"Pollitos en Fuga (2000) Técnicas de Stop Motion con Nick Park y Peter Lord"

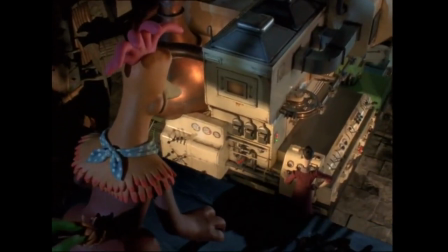Well, yeah, well, this is... this is the Death Star of Chickendom.
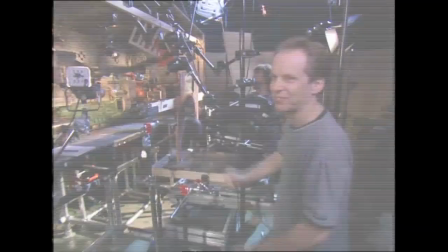What size are they? What is it?
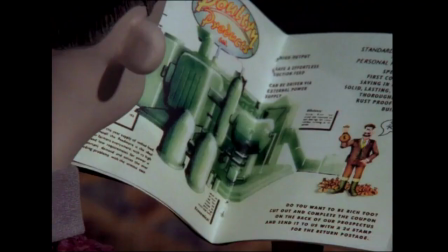This is the pie machine which the Tweedies order, by mail order, really, and have brought into their barn.
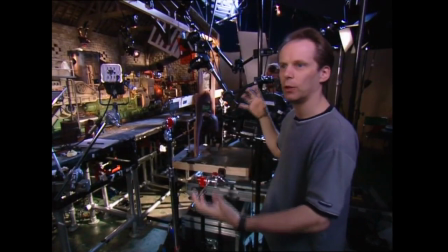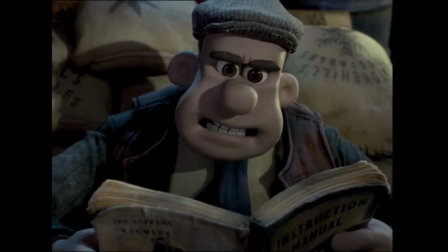Mr. Tweedie puts the whole thing together like a great big kind of Meccano set.
I'll put it together then, shall I?
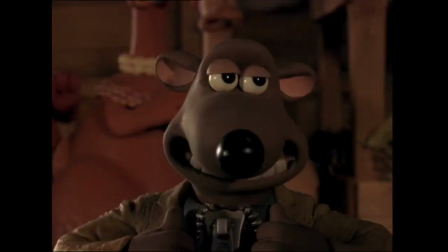And it's just the most beautiful thing, you know. It's just a beautiful object.
It's real craftsmanship is what it is.
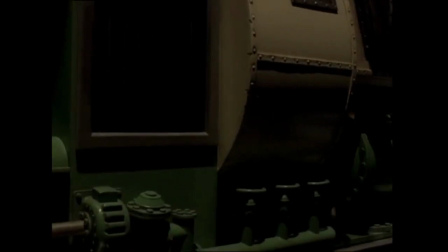Made with incredible detail. I just love the colour scheme as well. It was based on a sort of 1950s baking apparatus
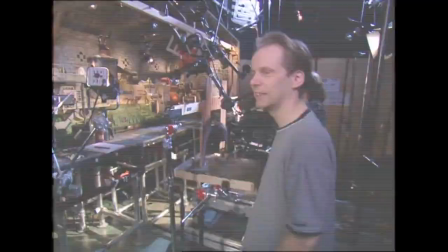that you might get in a 1950s sort of bread factory or something.
Imagine it.
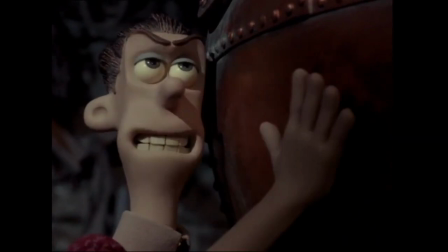In less than a fortnight, every grocer in the county will be stocked with box upon box of Mrs. Tweedy's homemade chicken pies.
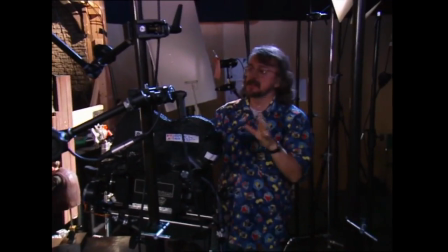What's happening right now, then, is that Mr Tweedy's coming in through the door. And as in other forms of movies, the door isn't real.
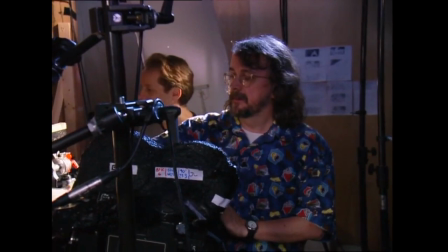So the door is a fake foreground door. The camera is just seeing his back and the door opening.
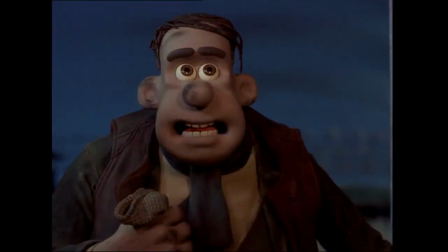And as the door opens, it reveals the pie machine.
Mrs Tweedy! Mrs Tweedy!
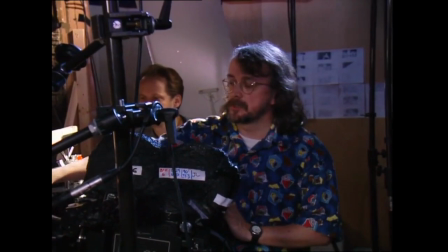So all this extraordinary lighting rig, all this detail, is just to reveal what the camera's going to see as this door opens.
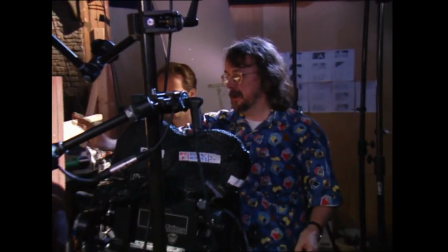So, here's our film camera, here's our model of Mr. Tweedy,
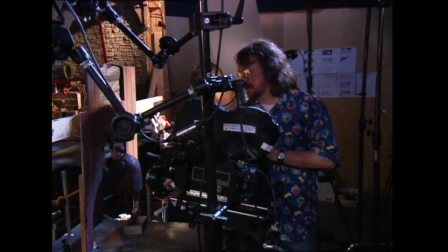you can see he has no legs because the shot cuts off here so we don't see his legs,
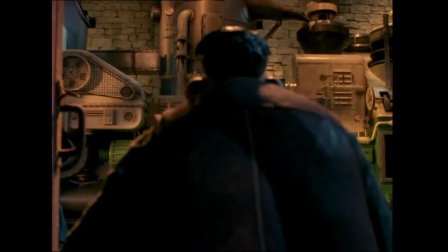so it's convenient to have him on this thing and this thing is designed to make him bounce up and down as if he's walking
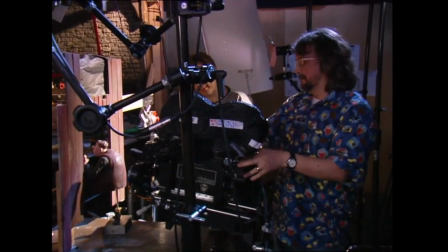without actually walking. And then our camera here, our film camera,
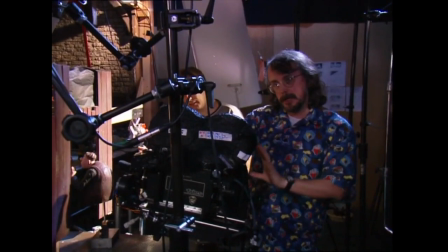typically it's kind of at his eye line or just below slightly lower
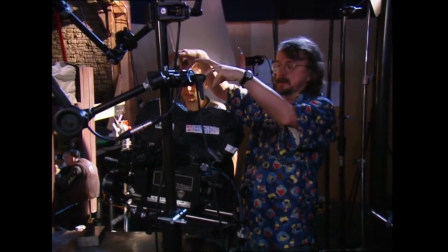than his eye line because again in real movies you don't spend your whole time looking down on the
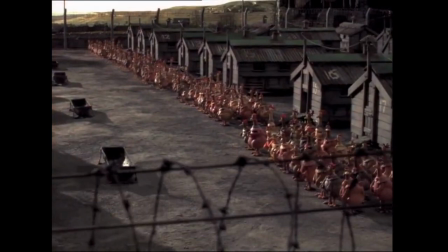sets because we're working with the model world we think it's really important to bring
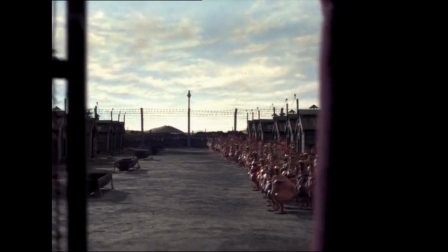the camera down right into the model world. That's part of the secret really I think of creating the scale
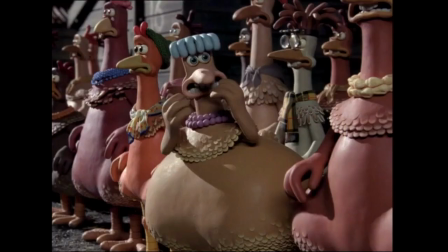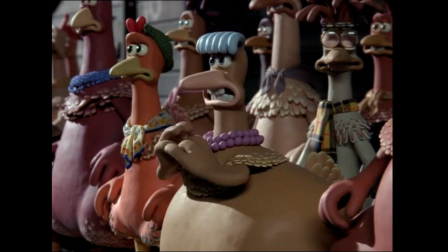if you've got a great big set like this it's diminished somehow if you're looking down on it yeah it's
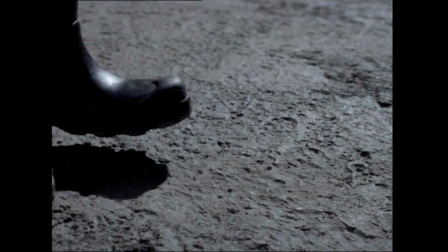like say it's keeping on the eye line of the characters it just makes it more somehow real.
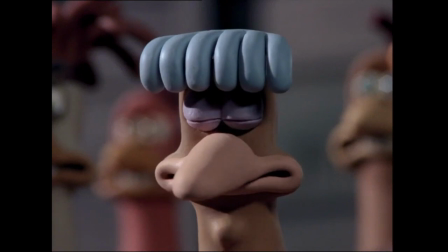Yeah puts you in there doesn't it
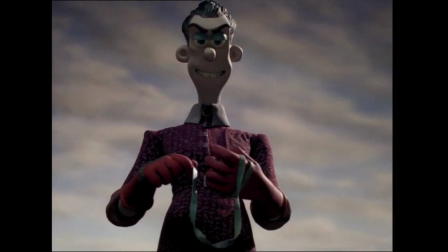And then this camera is moving forward so now again if you see a live-action movie you'll see them pushing a camera forward on some rails we have these rails
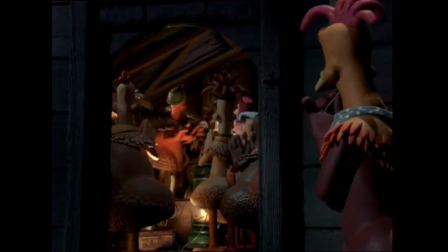and it's motorized and controlled by
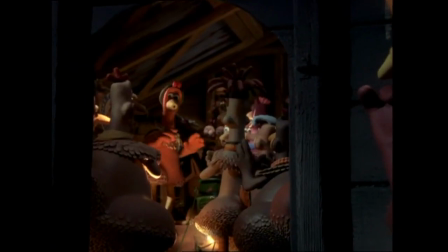computer so it can move in whatever fraction of an inch it is every frame in a very
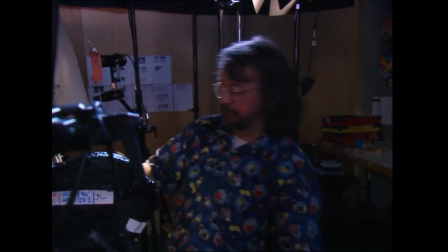smooth and systematic way as the camera goes in perhaps it tilts again there's a motor on here to tilt it motor here.
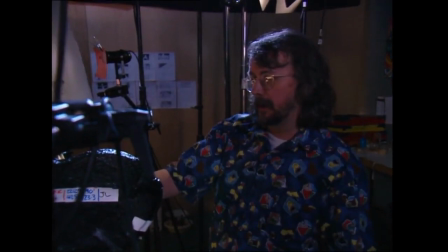So the camera can do all the things that a regular camera can do, but all computer controlled and all in increments.
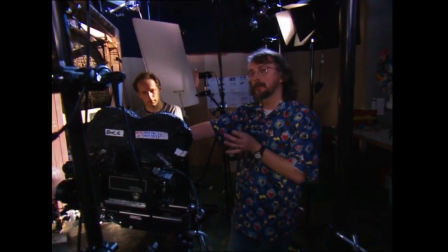So getting a camera moved is extraordinarily difficult and slow.
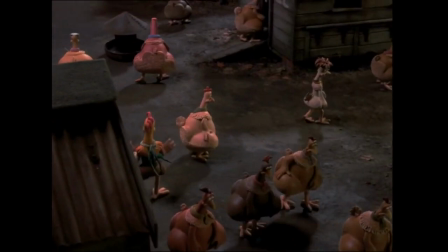Every time the camera moves, we'll spend maybe a day trying to, at least a day, trying to perfect it and get it to look organic.
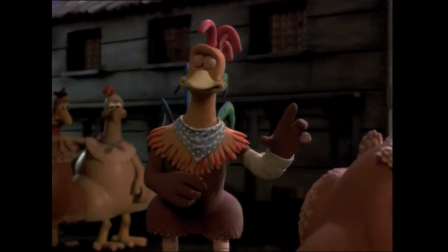Pain is your friend, okay? It's a positive thing. Now just keep the faith there, what was your name? Agnes, Agnes.
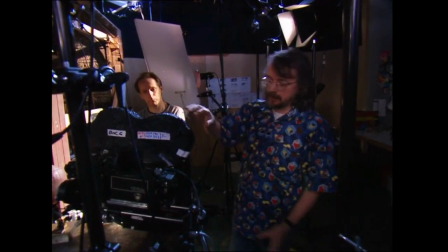You'll get there.
This camera is a film camera, quite old-fashioned film camera,
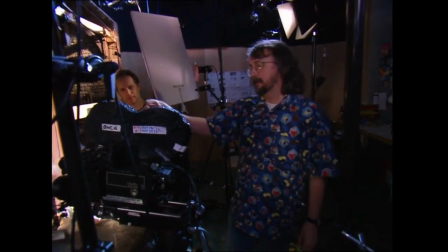sturdy, solid as a rock, and on this side here, where you can't quite see, it has a video camera attached.
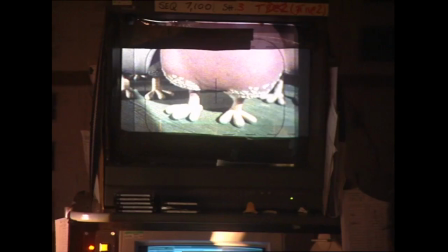The video camera is looking through the lens of the film camera, and that's what we get on the TV monitor there.
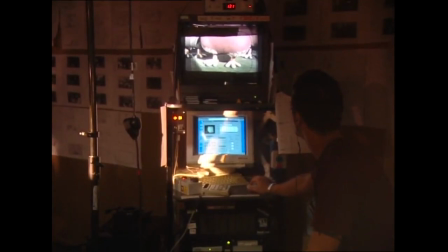So the view on the monitor now is a video version of what we will see on film, ultimately.
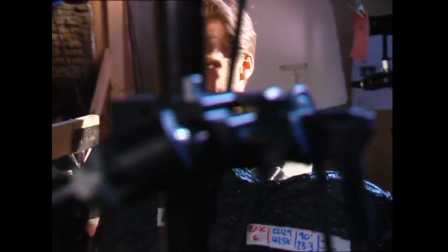With each animator as they're working, An animator standing here working on this puppet needs to be able to see what the camera's seeing.
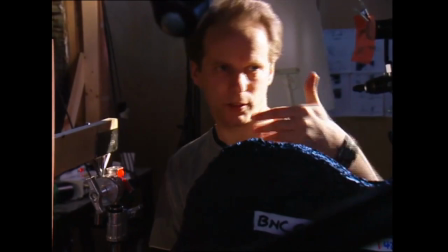So that's why the monitor is there.